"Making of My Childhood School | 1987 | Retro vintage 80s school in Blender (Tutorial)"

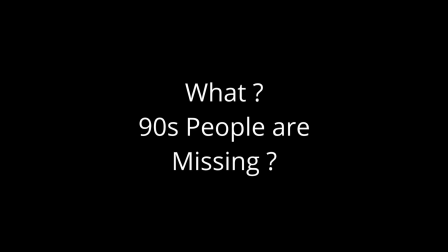(0:00)
Hi Blender community, what is the thing that all 90s kids are missing today? Well, the 90s school days, isn't it?
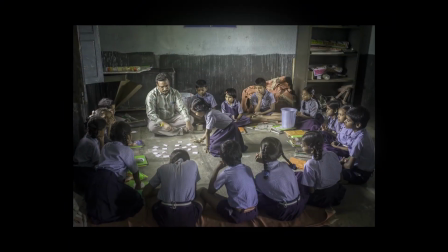(0:07)
I really want to relive my childhood school memories once again and experience my old school time classroom again.
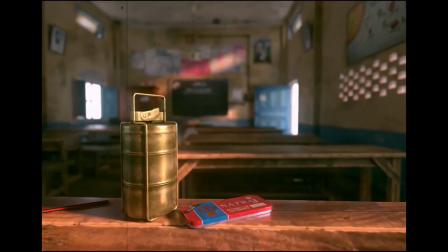(0:13)
And yes I did this. This is my 90s childhood school.
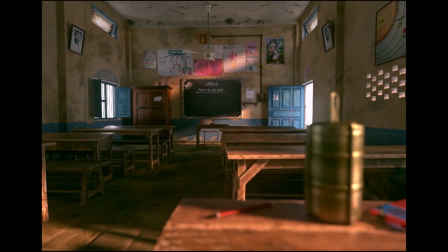(0:17)
It took me a month of hard work to create this in a free 3D software called Blender.
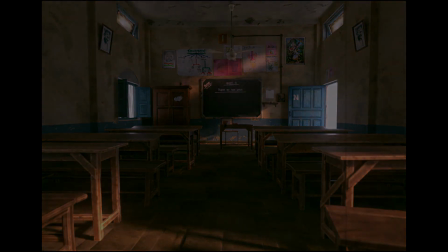(0:23)
I really wanted to do this for years. and in the next few minutes I'm going to show you
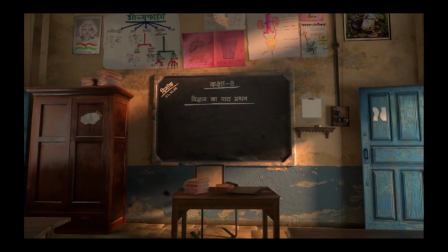(0:27)
how to remake your own classroom just from your memories I know I know very
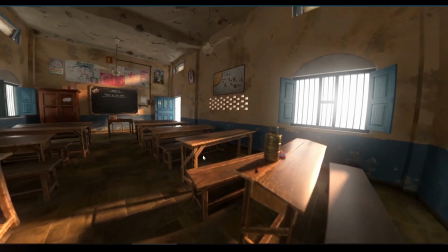(0:32)
nostalgic and after that we can enjoy any dream place
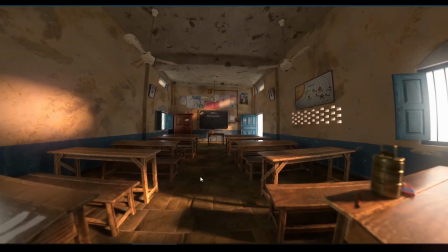(0:37)
in 3d virtual reality using Google cardboard as if you were
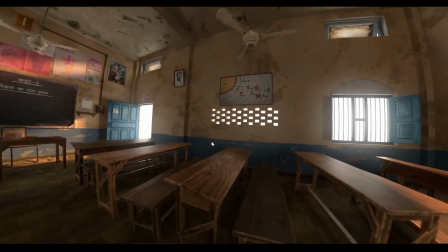(0:42)
standing there you just need a PC and blender which is free I have a very basic specs
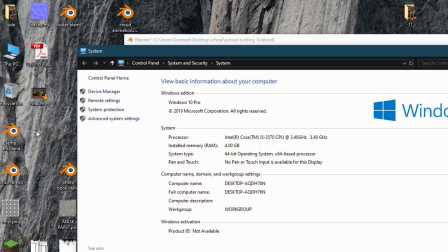(0:48)
PC it has only 4 gigs of RAM and 750Ti GPU so let's get dive in First,
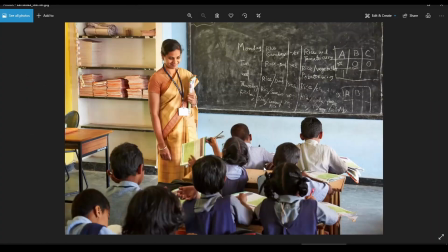(0:54)
we need some good references. I want to achieve an old 90s Indian government school look.
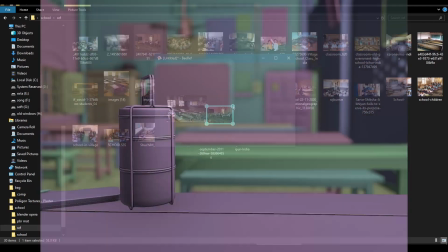(1:00)
Also, we need lots of photorealistic high resolution texture. Why? Because 80% of the scene realism is coming only from texturing.
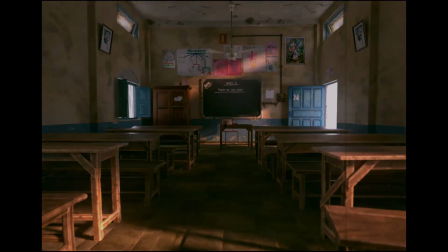(1:08)
Voila! So we'll keep the modeling very simple.
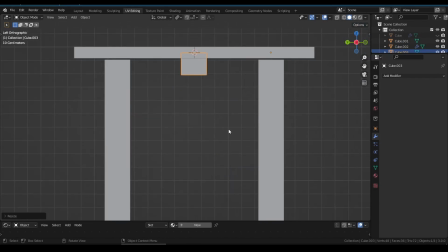(1:11)
For example, by making the students table, we will just use different size cubes to create all part of the table.
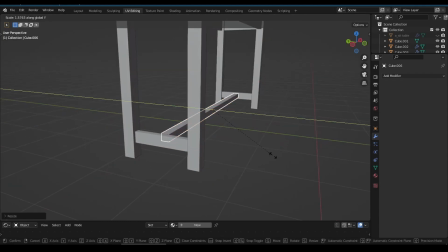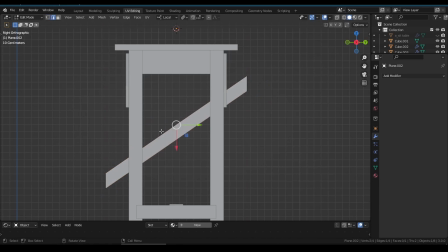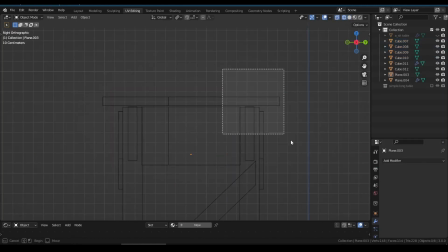(1:28)
We will make only one table and create a copy of it. make some adjustment to this copy to make one more variation
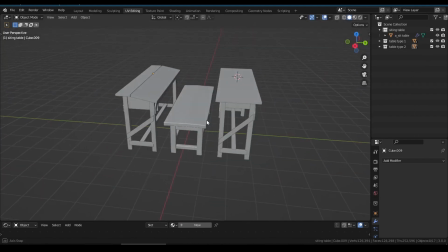(1:34)
of another table this way we can create four to five variation of tables that don't look same or repetitive
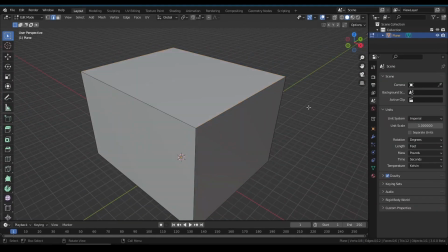(1:42)
the entire classroom is nothing is just a simple box after deleting the top
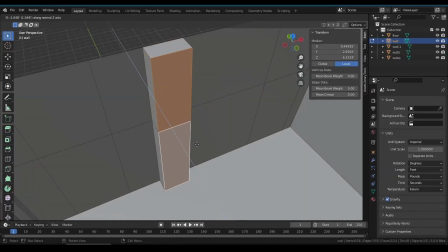(1:47)
we need to create some edge loops on wall for pillars doors and windows with
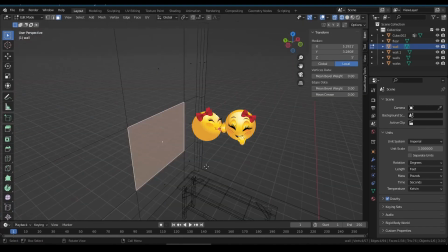(1:52)
your extra extra creativity just copy the reference now i really want
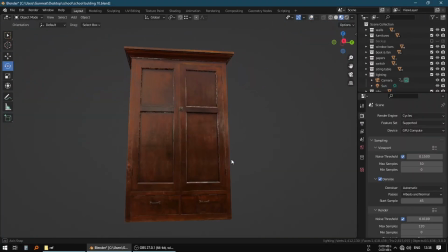(1:57)
to make that old indian style almira that every government school class had,
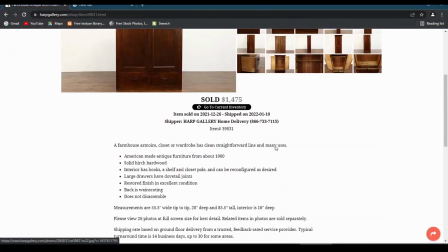(2:02)
but I did not get good references for it.
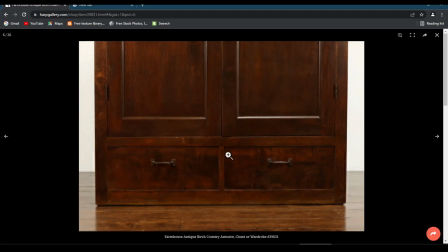(2:04)
Then I went to an antique furniture selling website where we can find good high resolution photograph of old Almira.
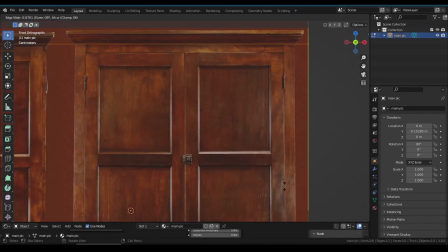(2:12)
And using the secret Ian Hubert technique we can import these images as plain and give some edge loops where needed.
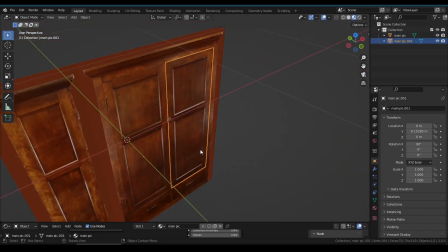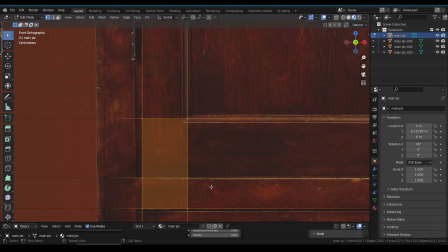(2:27)
Wait wait, if you want to move the vertex it will distort the texture. So, the trick is you can enable correct face attribute here. Then you can freely move vertices without moving the texture with it.
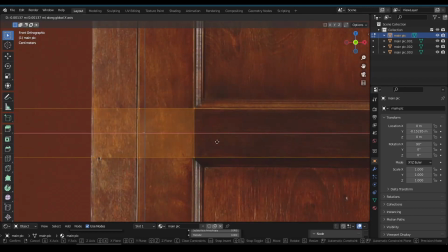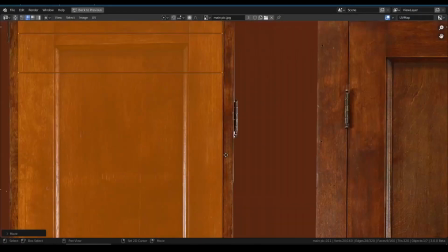(2:47)
Give some thickness to the entire almira and unwrap the side part.
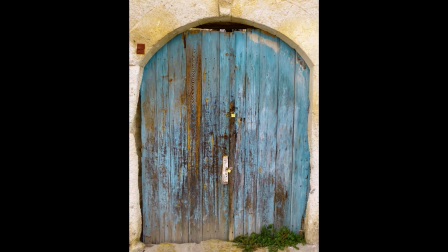(2:54)
And that's it. Alright, doors and windows. I searched so many textures but our Indian doors and windows looks bit different.
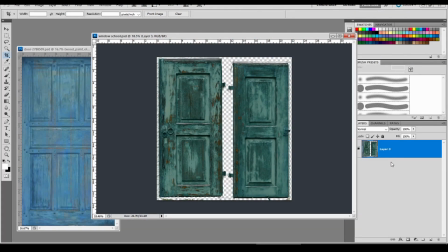(3:02)
I finally got a nice looking texture but the window and door have a different color. So, here is another great trick.
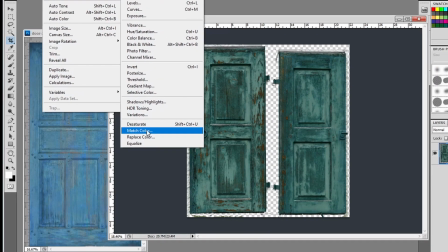(3:09)
I'm using Photoshop Match Photo feature to match exactly the color and hue of window to the door.
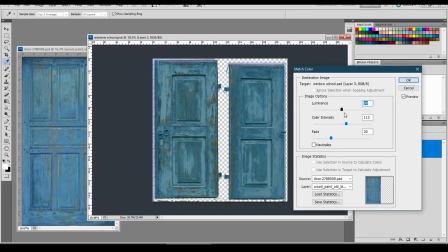(3:19)
And look at the magic, now both look like it's belong to the same room.
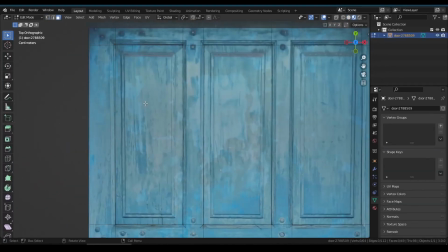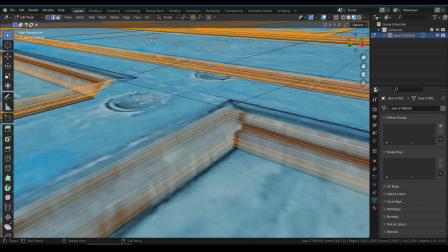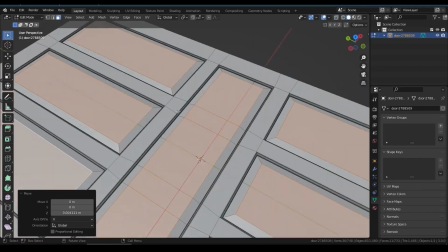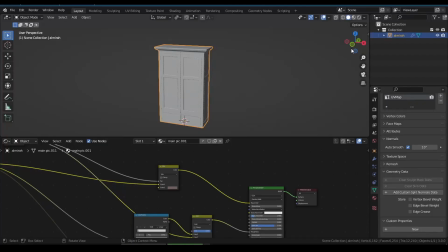(3:42)
Alright moving forward, Assets Browser. Luckily now Blender has a new way to import things in Blender. You just need to mark your assets and save them in if folder and locate this folder into the preferences.
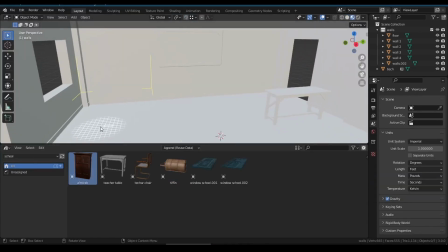(3:54)
Then simply you can drag and drop your assets into your scene.
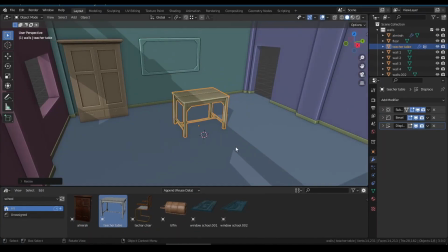(4:01)
After placing the main object we can have a better understanding of where our scene is going on.